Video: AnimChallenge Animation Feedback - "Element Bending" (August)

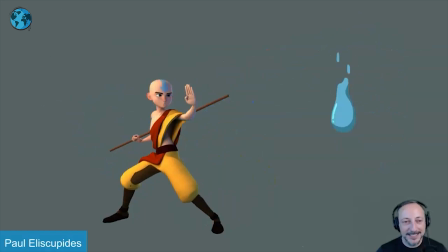8:15 wanted to take this clip uh and highlight that one all right thanks all right let's watch this in full there's no sound
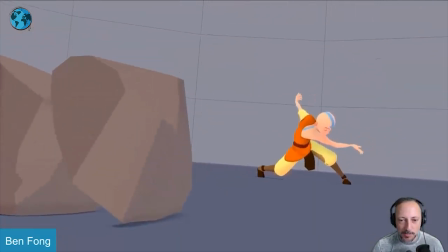8:22 and some sound effects here and all right not that sound
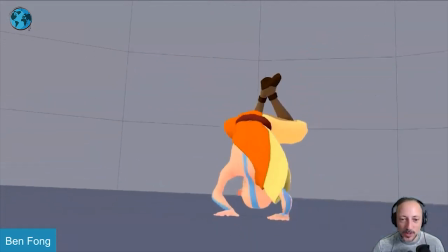8:29 effects not making it better now this clip i'm picking this one not because there's anything to critique in terms of
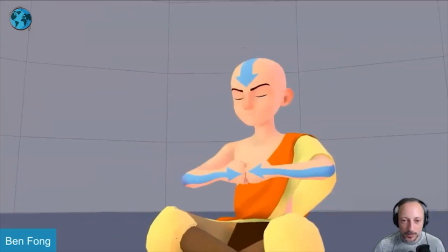8:36 the animation because i think it's really cool i mean if you go through you have a good moment of even a little bit of a keep alive i will probably give it a little bit of slight complexity in the head this is super big because it kind of goes up in one axis
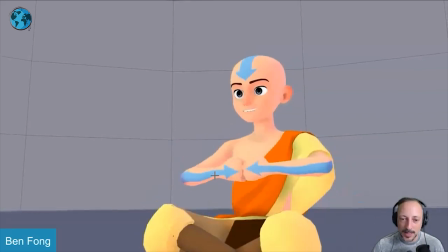8:50 and you can potentially just kind of go a bit of a little bit twist in there and maybe offsetting these where these are not so pose to pose or all of that just
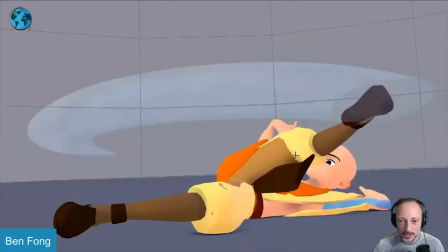8:58 opens at the same time other than that there's always a clear view of the face as he goes back i
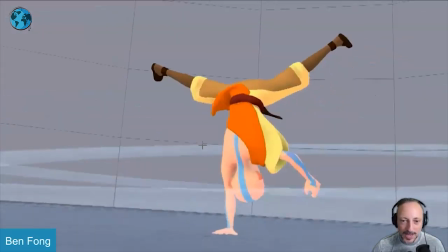9:06 love the shapes here where you have that where you really feel the drag the silhouette is clear you got a good anticipation with a big
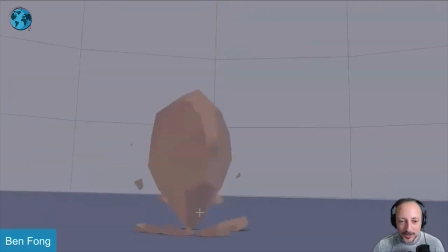9:15 squash and then stretch I love that it goes out and we linger to still see this the little bits and pieces there for nice little detail and then
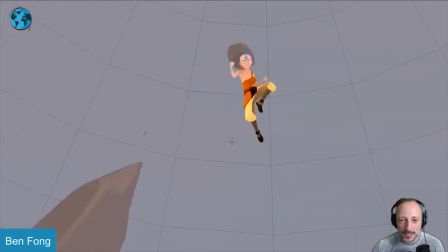9:24 Comes back out to reframe kind of lead the eye and the camera up there.
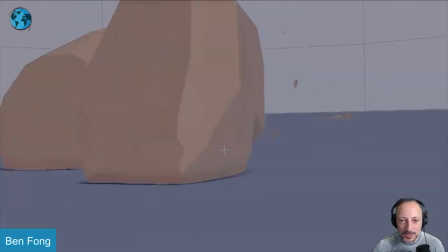9:29 I love that Push shapes there comes down the good camera work
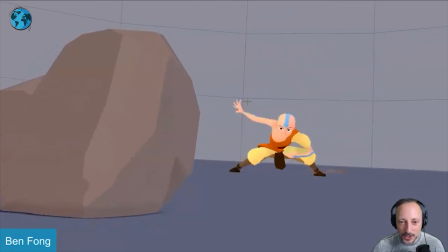9:35 Then the same thing even frame through we can see that big stretch And how that really feels like it's hmm. We has like enough weight and mass to really feel that compression that's great great lines great drag and all of this i
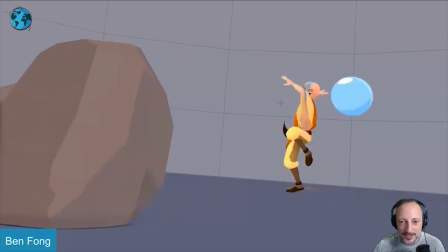9:49 like that at this point it turns but it's still eye on the prize you can still see the eyes never obscured even at this point you still see one and again
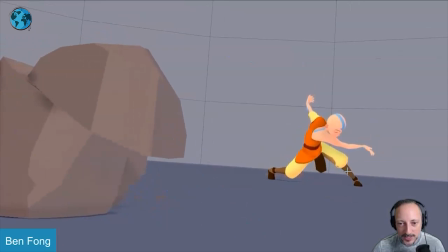9:58 nice shapes there really nice poses and then into that with that little look and it's not just an eye opening but you
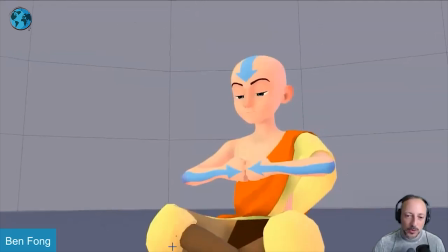10:06 have a little time of relaxation here and the head turning i think all that is really cool the reason why i'm picking this because of the rhythm i do like it
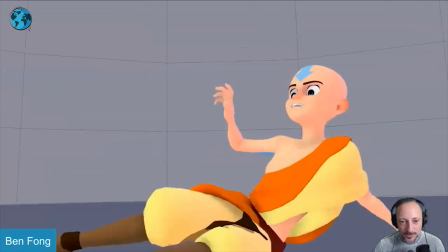10:14 starts off slow and it goes into into just enough of a quick to give it a nice
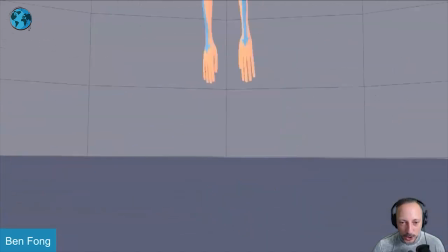10:21 energy and then you hold just for a little bit of a pause and then and i like that i like the rhythm of
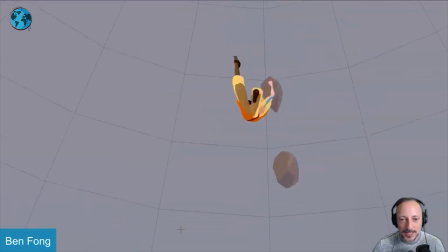10:30 and these coming out it's not just him but you have those set pieces those ground pieces here then coming in and then that
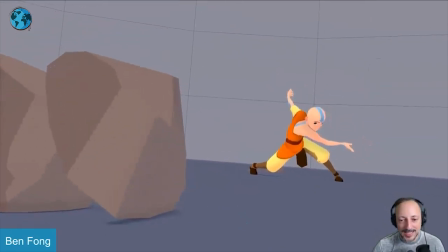10:38 it's a classic thing of big event happening slow with that at the end but i like it it's very effective i like that it ends on that really nice pose
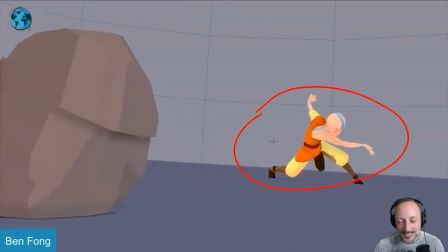10:47 and as we linger and as he's not moving there's nothing crazy happening here that will us will distract us from not seeing this
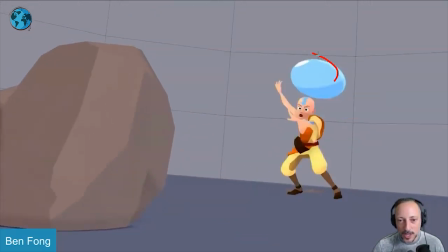10:56 that's what i like too about this the direction of lots of stuff happening here cool
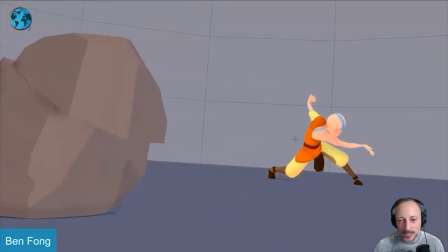11:01 shapes with this then as we hold and nothing is moving the eye can comfortably
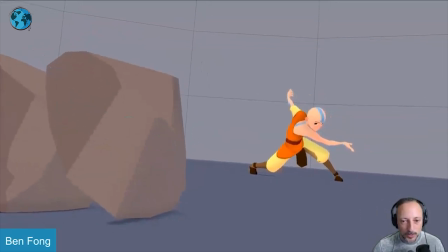11:06 go over there to do this it
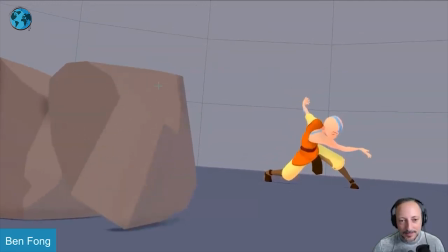11:11 could be interesting to do maybe on this little on that maybe it cracks a little bit or something a little piece goes towards him and that almost leads the eye back to him it would kind of land here but because the eye went over there we're
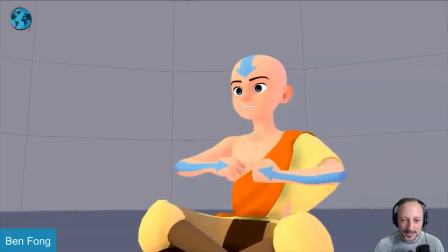11:25 ready to look at this this would be super picky but that's kind of that i I just wanted to pick this one just because the rhythm is cool.
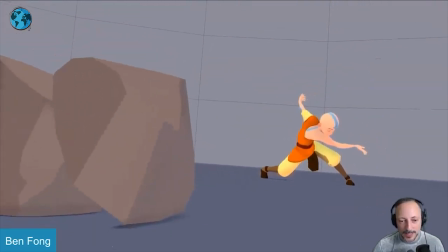11:33 The animation is really cool. The poses are cool. And the camera work is great too. I just like the rhythm of it.
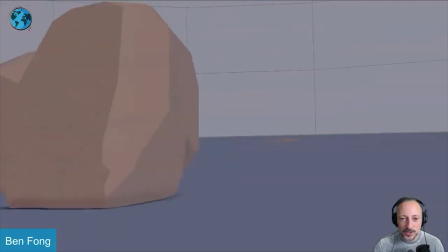11:38 It has a nice contrast and timing, good texture, and good leading of the eye for that last event.
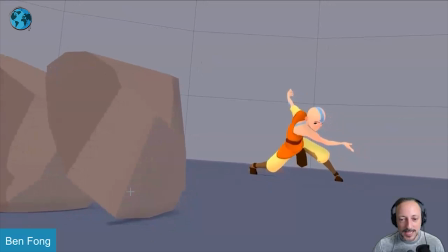11:44 Thanks.
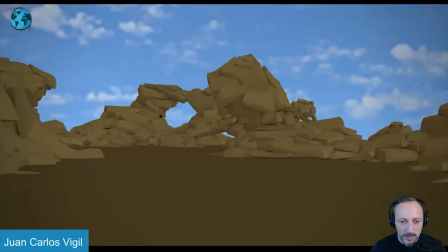11:47 Alrighty, here is another one with sounds. Let's play this in full.
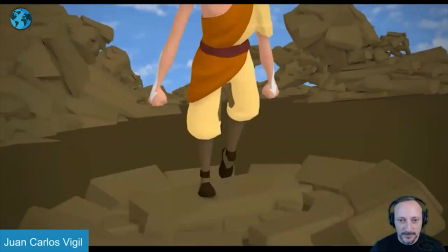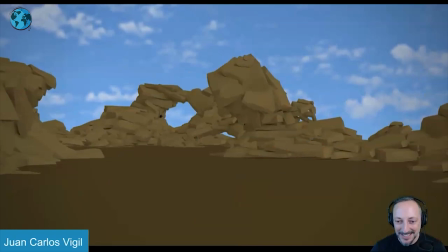11:59 This cracks me up. Love it. All right, let's take down the sound here.
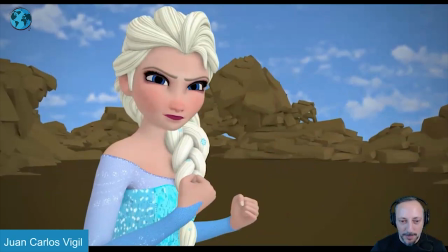12:03 The couple of things I want to mention here where I would push a couple of things a bit further. it's also because of the sound design
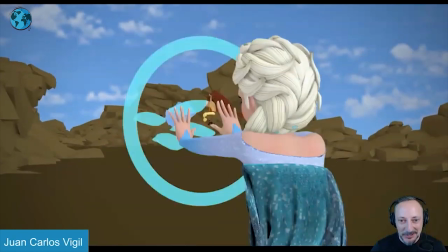12:08 but i do love the inclusion of her and to have that
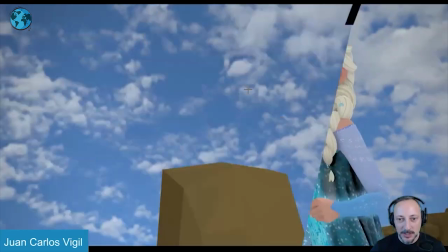12:15 right there i like that almost this drives the split screen even though it comes from the right i think it might have been almost cool to start in that line the thick line that follows then into like a thicker black line and then goes out left and right this is super big it
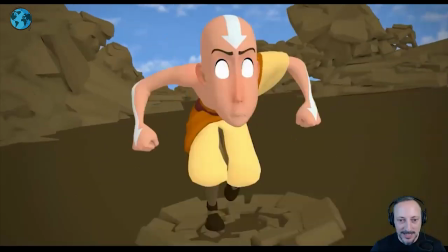12:31 doesn't really matter it still works obviously you watch this here and go it's so fast but kind of would have been cool because that rock will be the
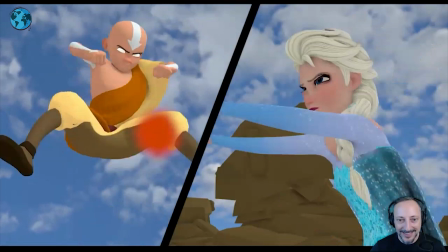12:38 leading thing and it goes into split anyway that I love that and then you can see both of them attacking at the same time and
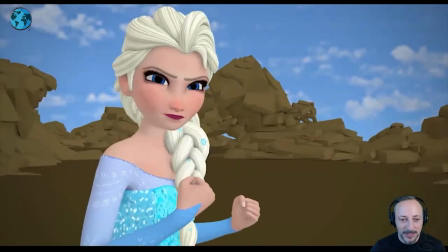12:46 I like that coming in that already just cracked me off that was really clever now looking at the animation here and let's
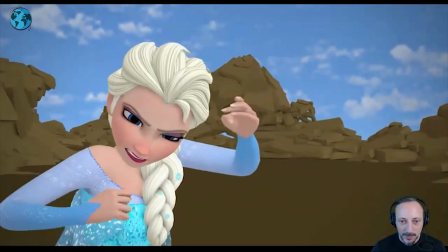12:53 bring back the sound just a bit I'll be able to back and forth with the sound here so if first of all I like the entrance I'm always a massive fan
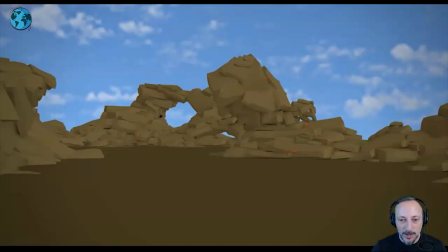13:00 of whatever element that you have sits up you know the scene wherever we are and then you have a very dynamic entrance and i like that it already
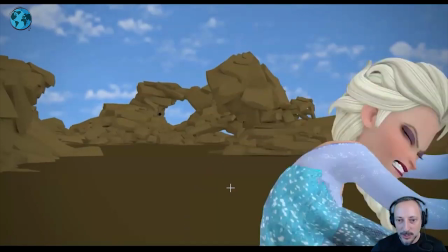13:07 comes in with you might say almost a bit of history like she is there's strain there might be pain but it's definitely not a happy
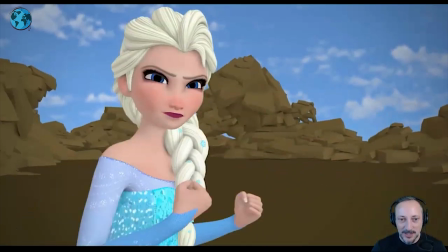13:14 face just comes in telling us something happened before which is already really cool
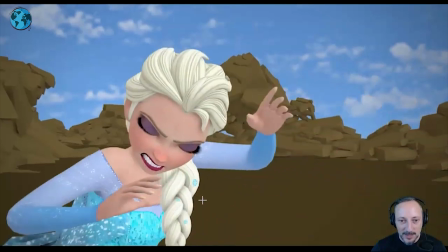13:19 and you got the drag in the body and then she settles
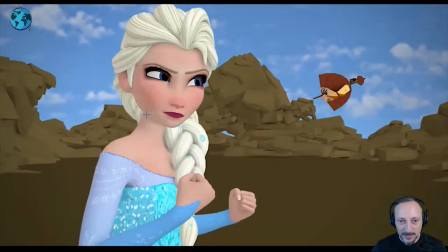13:24 there their arms getting a more powerful pose getting ready there and you got a little bit of a dart it's very subtle here looks over nicely done with
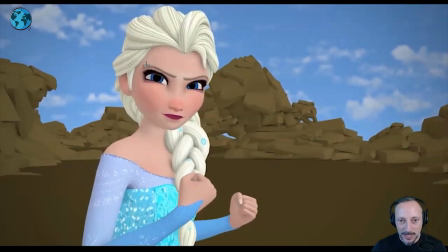13:32 the eyes but then also a little bit in the head and could have pushed a little bit then in the eyebrows just kind of give it an overall change but I do like that and I probably would have done eyes first a frame or two and then the eyebrows it's almost like instinctual
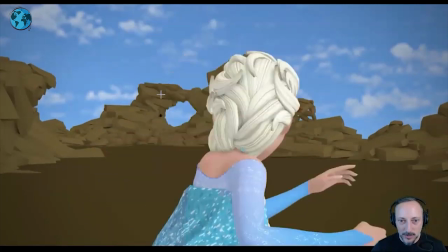13:45 the dart of something that she senses and then it goes over into this but I love that we are using here the negative space
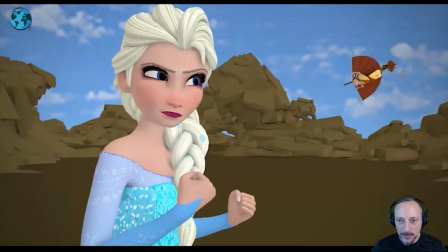13:53 so the cleaner brighter area than the rocks right so if you look at this is dark scared a color silhouette of this coming in looking over there she does
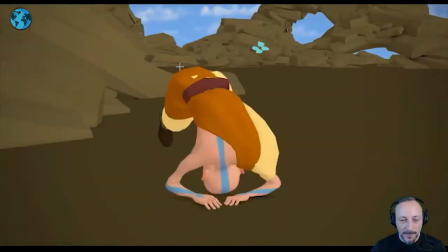14:02 her thing and then this happens the only thing here in real time where i feel like not that i miss it it's like that i'm confused i can tell
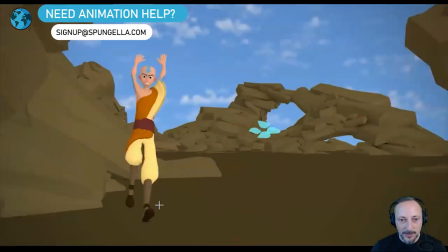14:11 it's swinging or it's flying without and coming down but when i watch this here
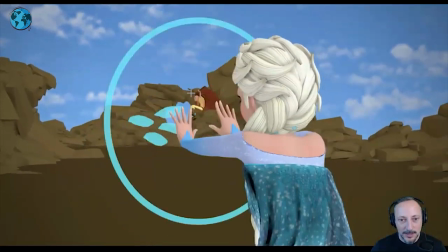14:18 it feels just a tad fast it's almost like it's tricky where maybe you bring down those rocks a it and you have a bit more of a clean silhouette because it gets a bit busy here with all of that going on and maybe having an area of either making that hole bigger or
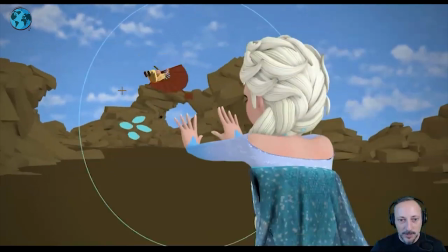14:35 just rocks end here and maybe continue there just something that would have cleared this up a bit and given us a bit of a
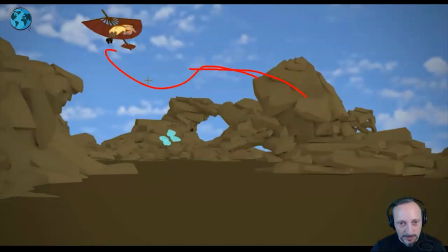14:43 different thing where maybe it might be higher and then it does a bit of a dip where you feel like the body goes down takes the cell there with
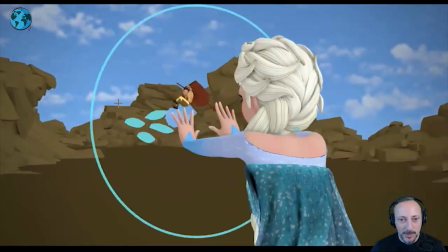14:50 it and then goes up into that just something where we have a bigger understanding of what's going on because right now it just feels like it's already
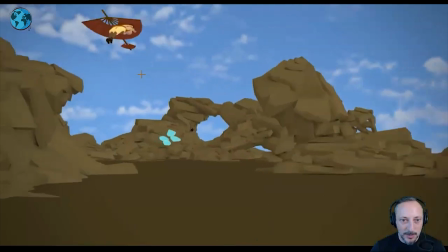14:59 i mean as you know as he steers it it goes up and goes down it just feel like this is also so close
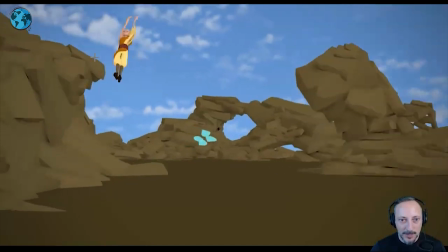15:04 and then this is carved by that even though you have a color silhouette there's just something that is missing and
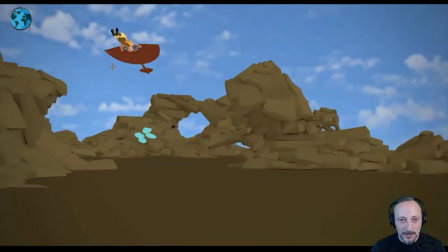15:12 then go straight into that camera move so to me it would have been cool to keep this just a bit of a clearer view and even if it's just keeping what you have
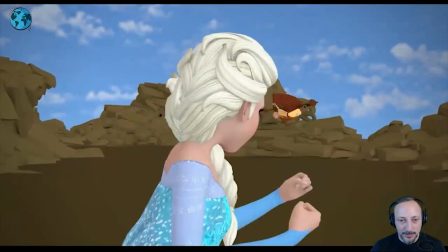15:18 adding two frames
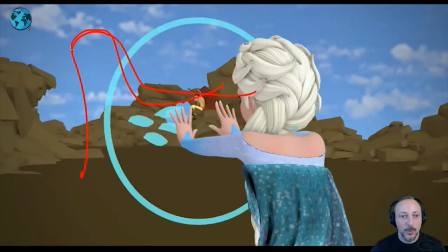15:22 like a thing of just that rhythm of whole so we can really tell there's a little bit of a beat of i'm out i'm swinging
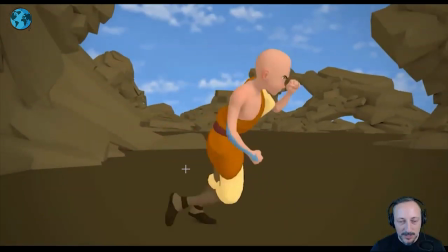15:30 out letting go to then snap down into this but this is cool i like how dynamic this is with a big stretch here coming in
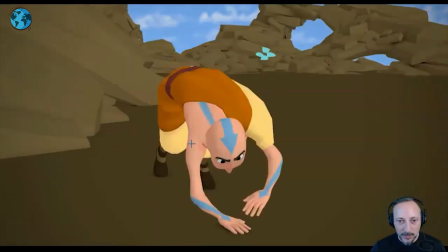15:38 and this is really cool well i was a big fan of that people really make sure that the character is aware of what's going on she
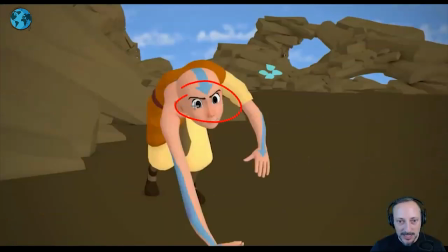15:45 is still here so as he comes down he's still going to pay attention to her this wouldn't be the head down all the time where it's just
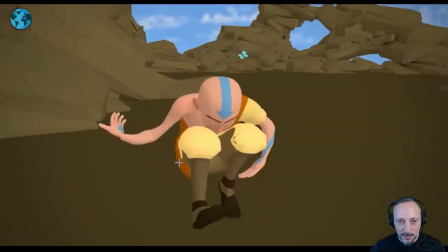15:52 kind of concerned about the move only no no he knows what's going on the move just happens to be there for that moment they're going
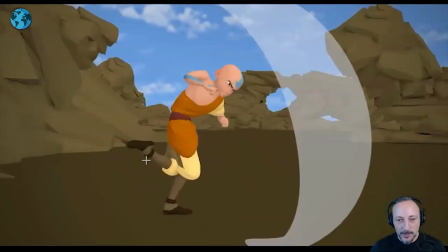15:59 into this i think this is all really cool so the thing is if you listen to the sound we have to sound a bit louder here